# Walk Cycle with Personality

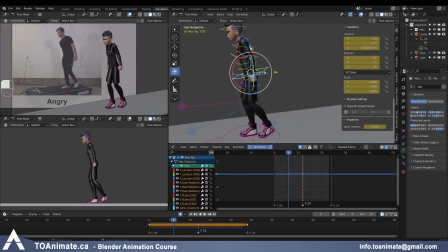1001s
I'm gonna change to global, bring it up to where the leg is pretty straight. I'm just gonna have just the slightest bend to the knee.
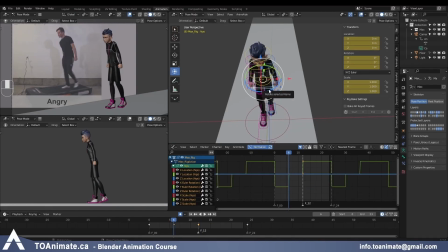1011s
And because we got a perfect 50% value on this rotation here, on the pelvis or on the hips, it's 0 degrees now, but because the foot is in the back a little bit, it's not exactly in the middle,
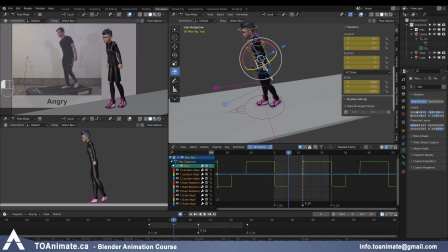1025s
I'm just gonna add a slight rotation to it to favor that side.
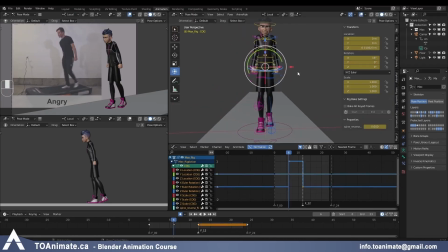1031s
And we know that in the passing position, the weight has to be over 1 foot. So I'm gonna move that to the foot that's standing on the ground. And the hip also has to go up because it's carrying the weight. Just like that.
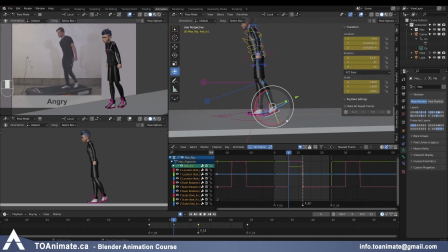1047s
Now having done that, I think this foot needs to go higher and rotate more. And perhaps go a little bit back as well.
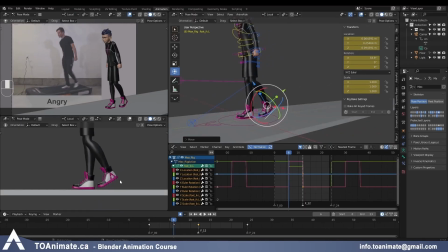1061s
And here in the side view, you can make sure that the foot is actually off the ground, it's not intersecting the floor.
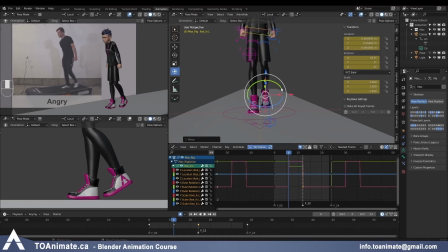1067s
And then just like we did with the robot, I'm going to add a little bit of rotation on this foot to make it more interesting.
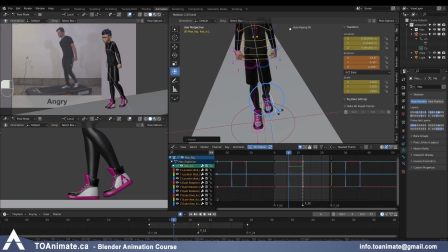1075s
Maybe rotate it outwards a little bit and push it out.
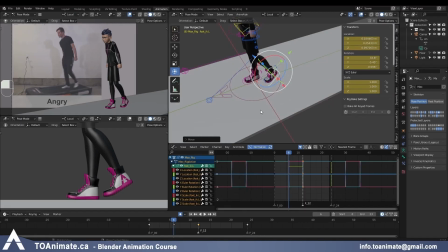1080s
Just so it's not always going on one perfect line without any rotations, because that doesn't look as natural as when you have a little bit of variation there.
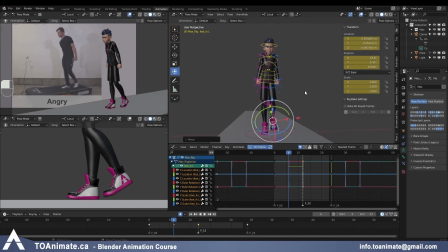1088s
Okay, now for the chest, we're gonna do the opposite of what the pelvis is doing. I'm going to add a little bit of that rotation on this cog, but most of it on this chest here. Let's bring it slightly sideways.
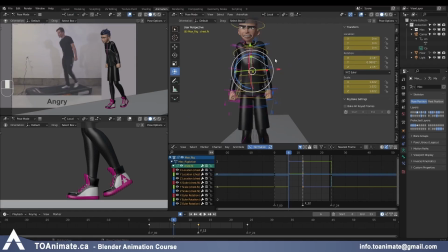1107s
My arm is now going through the body, so I'll push it away.
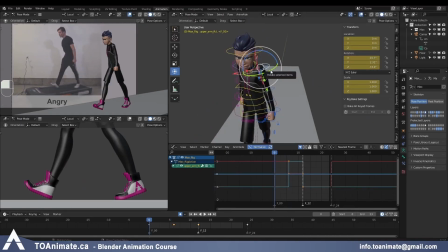1115s
And I think something we should have done also is adding slight X rotation to rotate the arm inwards on our stride. So I'm just gonna quickly do that. And I'm gonna delete any in-between values on that Y rotation.
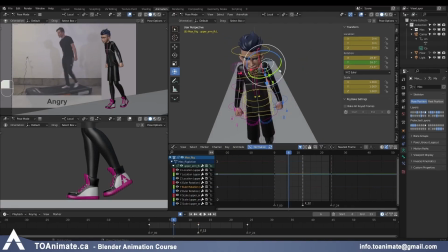1132s
I just want it to always be rotated towards the body.
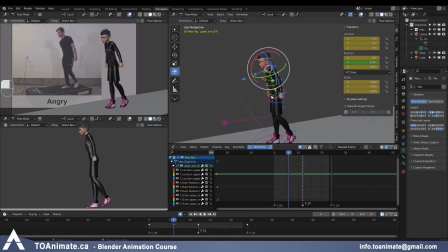1140s
Alright, and on this passing position, the arm is swinging back and forth. This is the midpoint between the arm being in the front and arm being in the back. And just to add a little bit of that arc to it, like a pendulum, it would be moving like this. So the wrist should be lower in the middle, right?
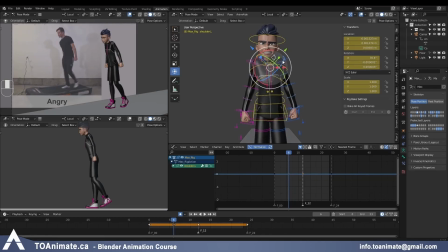1159s
So I'm going to grab these shoulders, press X to get the symmetry going, and I'm just gonna bring them slightly lower. And it's gonna add a little bit of bounciness to the walk as well.
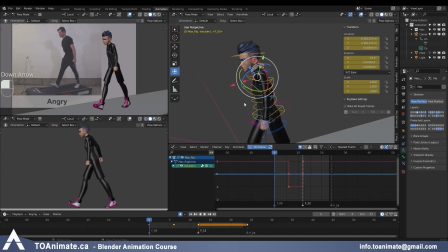1177s
So you see the shoulders being higher, then lower, and then higher again. Because we pushed the screen right arm a little bit away from the body. I'm also gonna do it on this side, just a little bit. And that also gives us a little bit of a curve going this way instead of just a straighter line on the pendulum.
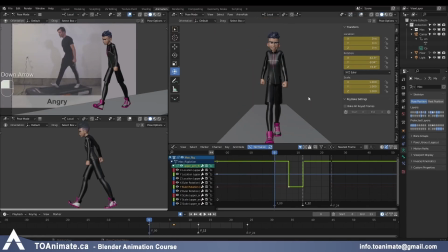1196s
Okay, so now we have one stride, passing, and then the other stride. Let's copy this passing position onto the other side. So key everything, select frame 6, Control C,
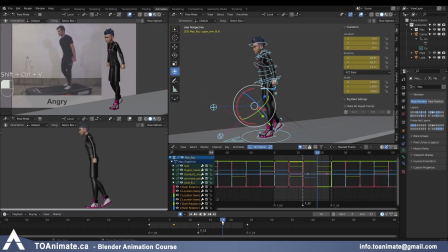1213s
and on frame 18, Control Shift V. And let's play what we have. So as you're doing this, look at all 3 views and see if they are working well for now. You can rotate around. I think it's good for now.
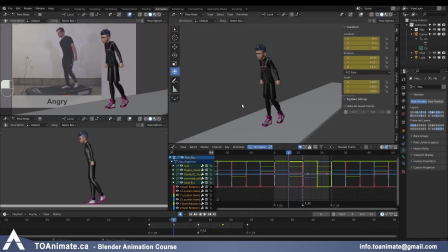1232s
Of course, we're gonna be adding some more details and little bounces and like the fine animation later, but I just wanna get all the main poses in to be able to see everything well, and after we spline, we'll be able to really get into those little details.